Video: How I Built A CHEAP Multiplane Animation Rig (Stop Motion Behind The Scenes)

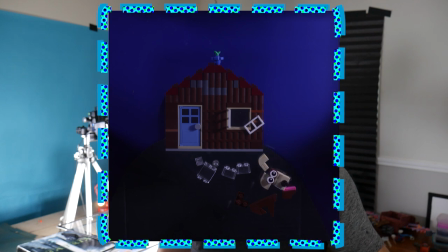979s
It allowed me to get these wider fields of view while cutting off the parts of the frame where
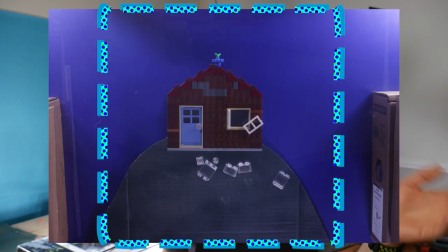985s
distracting crap like extraneous objects and shadows and reflections were creeping in.
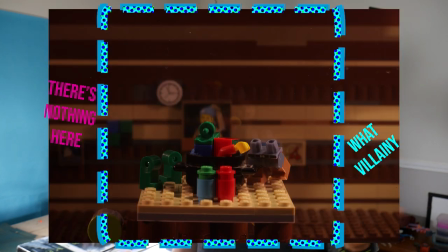991s
With the added bonus of having almost like two-thirds less of a frame to set design for. Practicality! Now a couple other things about the different techniques that I did in the video with regards to the other big one the hand-drawn facial animation.
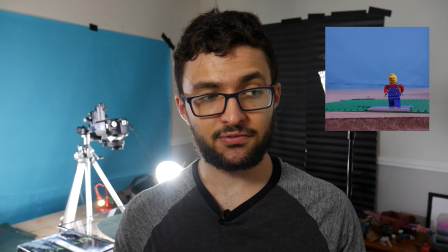1011s
I'd done a couple of tests prior to this film.
Don't eat things off the ground.
Most of it really was just as simple as taking a regular, or more accurately, fine point Expo marker and drawing directly on the face whichever
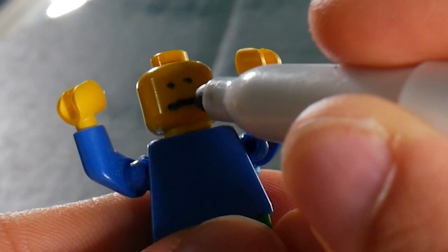1028s
expression or blink or frown or smile or whatever that I wanted on here. It took a bit of trying to find the marker that would work just right. At first I got this like ultra fine expo marker because I was like, oh, that'd be great to have like really like precise ability to draw whatever I wanted. But one of the things that you kind of find is that some markers kind of lose their like potency after a while and they start kind of smearing or just like not drying. So this kind of went to the ticker And then finding these regular, just sort of fine point ones. They ended up working out pretty good, but I usually kept a set of like four of them on hand because sometimes they would start kind of drying out weird and not really writing correctly. So it's something to keep in mind. And so yeah, I would just like any regular sort of facial animation, kind of follow along with the dialogue track, figure out which phoneme would go right with it,
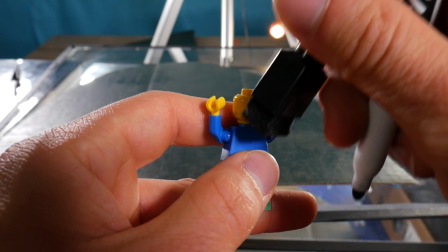1093s
erase the mouth to correspond with that and then draw on the next
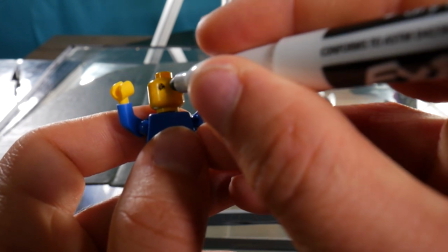1098s
phonium that would correspond with the dialogue or just emotion of the
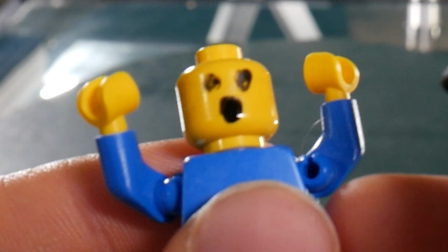1103s
scene and bada bing bada boom there you go. Sometimes I would find weird little tricks like if you could erase like part of the face you could kind of go from like a
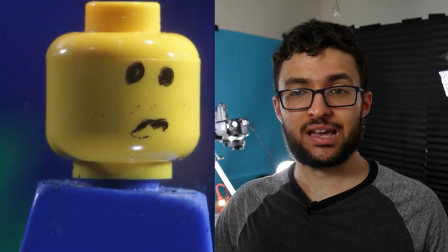1114s
ah open mouth to like a mmm or like a eee or something like that if that makes any sense. It was mainly just all about how I could get the most expressive mouth using this one centimeter surface.
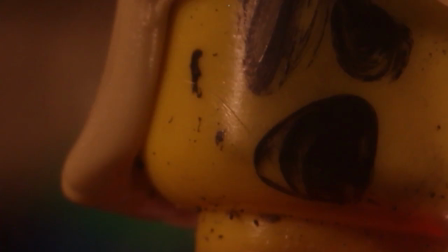1133s
As you can see in the final video there's lots of smearing that you can kind of see on the final minifigure face, so I guess that might bother some people. It didn't really bother me. I kind of liked that weird little like messy texture that you get on their faces.
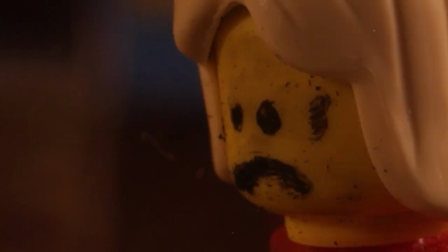1151s
It's almost like they got like the weird dry erase Lego equivalent of like wrinkles and pimples and crap on their face. I think for me at least whatever can give a nice texture or feel to the movie the better.
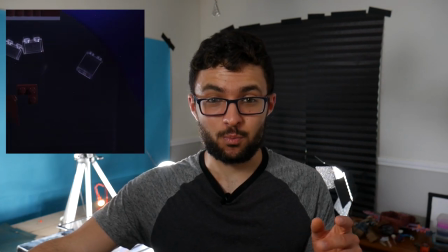1165s
The dog in the video is basically this weird little brick built creature with this one solid head,
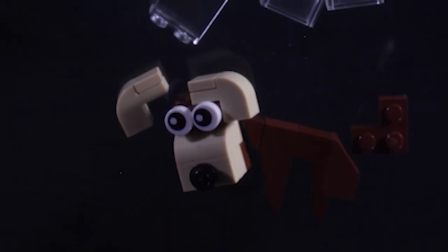1172s
a little detached ear to get some nice bounciness in its movements and then four replacement body pieces
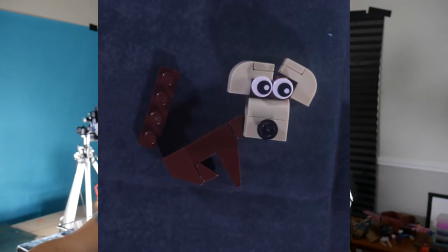1180s
to basically simulate walking and sitting so that I wouldn't have to rebuild it every time it was walking. The designs of those body pieces are based off of the horse that Pongao made for his film on Bridal Mischief. Shoutouts to that movie, it really helped me out. I would a lot of times like disconnect the body pieces if I wanted to get a
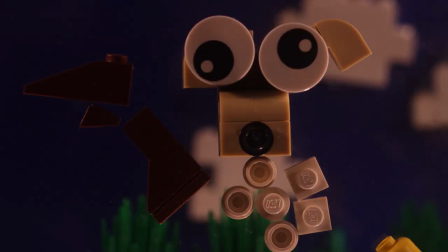1202s
specific animation that them in their pre-made configurations weren't giving to me. But having them like that, I was really surprised and happy with the kind of expressive and goofy animation I was able to get with it. The opening was actually the very first thing that I shot as this film.